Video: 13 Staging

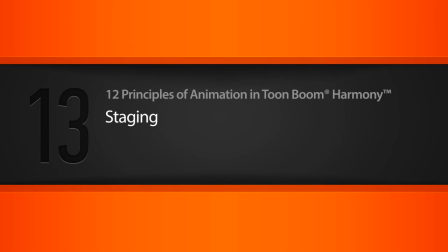In this lesson, we'll learn about the principle of staging. So let's go ahead and get started.
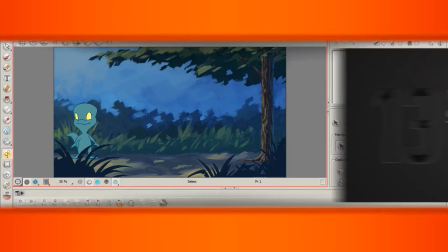Okay, so here we have a little animation that I want to play for you. So go ahead and click play. So it's a little lizard character.
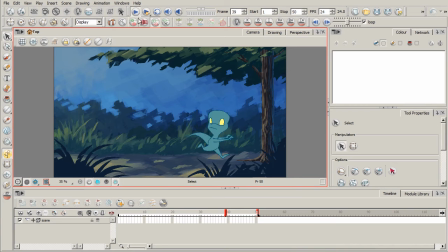He gets startled. He takes off running, looks back briefly, and then smacks into this tree. This was a project that I created for a course in our library about traditional animation techniques in Toon Boom Harmony. We basically take a traditional approach where I show you how I draw all of the
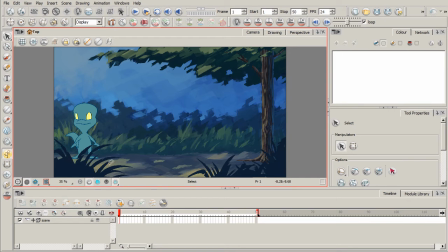extremes and the breakdowns and the in-betweens for this character to create this animation. And so if you look at this scene, there's actually quite a bit to absorb for the viewer's eye.
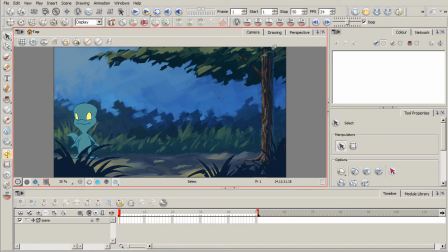You see our character, the entire background, this tree, even the foreground shrubbery right there. And so the viewer kind of sees everything all at once.
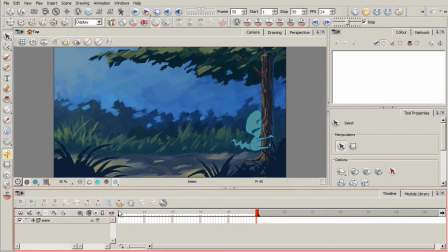This is where staging comes in, to where we can kind of direct their attention and thus kind of tell this story differently and hopefully a lot more effectively. So the whole idea of staging, it really goes back to live theater.
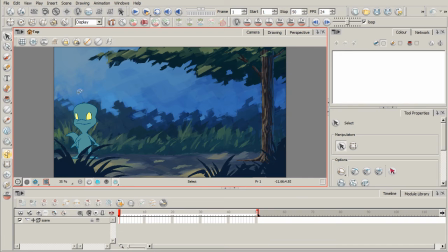And the whole concept of it is basically being able to present an idea to the audience so that it's very clear. Okay? We want to be able to tell them, look over here, now look over here, and then now look over here.
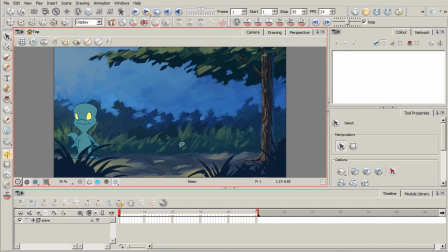And it all revolves around story. The story point is what you really want to always consider. So what I would like to do is use a camera here in Toon Boom to maybe focus in on the character,
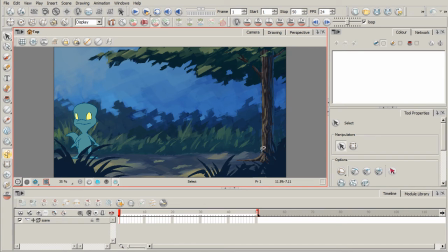and then as he gets startled, have the camera pan across and then reveal the tree so that it's a surprise to us, much as it is to our little character right there. Okay, so this tree is going to be kind of a surprise to the viewer.
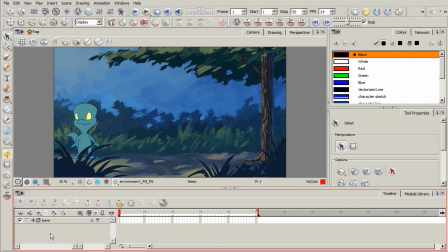So let's go ahead and come down here to the layers section of our timeline view. Click on that plus and go ahead and choose the camera right there. Adds our camera. Now we want the ability to move this camera. We can't move it unless we have a peg.
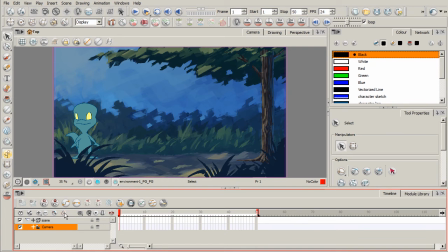So with the camera selected, click on this little button right here. And now we have a peg attached to our camera. All right. So we want to be able to move this camera peg. So we're going to use our translate tool, and we're also going to use our scale tool up here in our advanced animation toolbar.
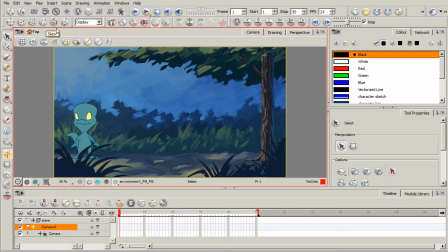If you do not see this toolbar, I kind of mentioned this in a few other lessons, come over here to Windows, Toolbars, checkmark Advanced Animation. Okay, so the first thing I want to do is go ahead and make sure I've got my Animate button turned on so we can set keyframes.
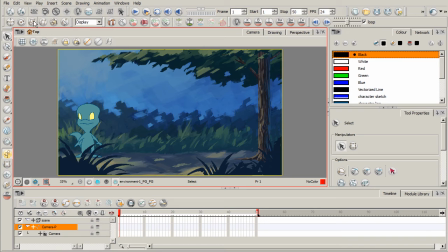With our camera peg selected, I'm going to choose this Scale button right here.
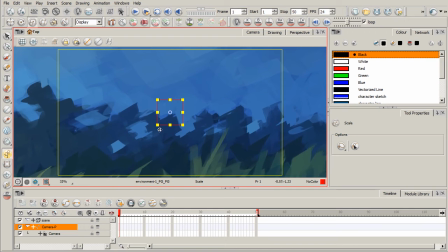And we're going to go ahead and basically scale this camera
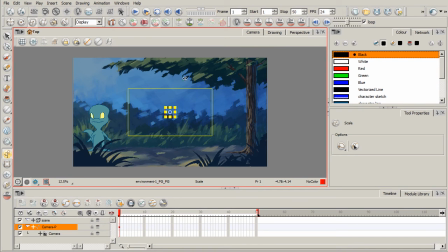to where we're kind of zoomed in. I'm going to take my translate tool now.
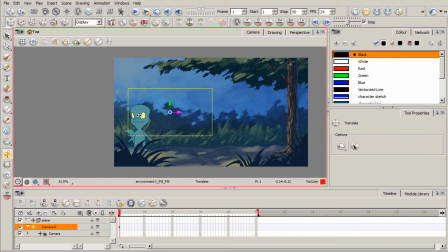I'm going to move it over.
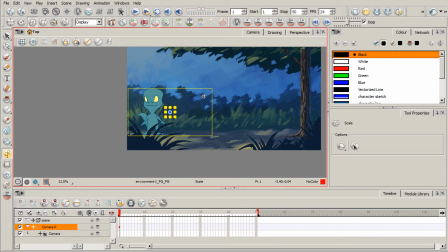And I might want to scale it up a little bit more. Maybe right about there.
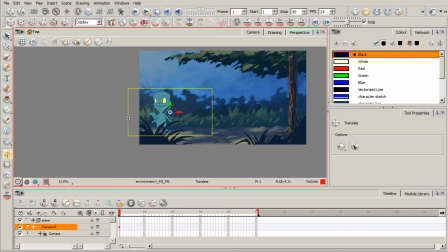And I want to keep the camera confined to the scene. I don't want it off like that, because when we do a preview of it, you're going to see black over there. It'll just look weird. Okay? Something kind of like that.
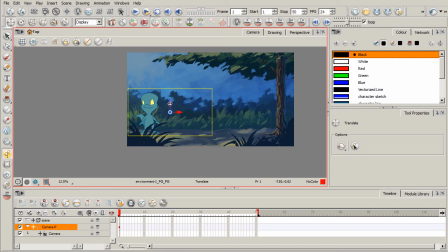You want to leave a little bit of room at the top of the character's head so that it doesn't kind of create a visual tangent.
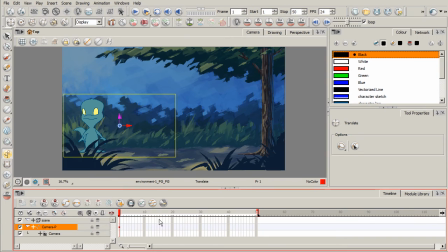Okay, so we've got our keyframe set right there. I'm just going to go ahead and jump to the end of our scene here,
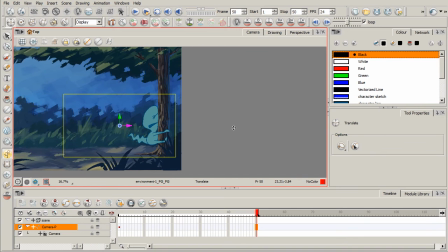and I'm going to take that right arrow and just drag that camera across right there. And of course it creates that interpolation in between.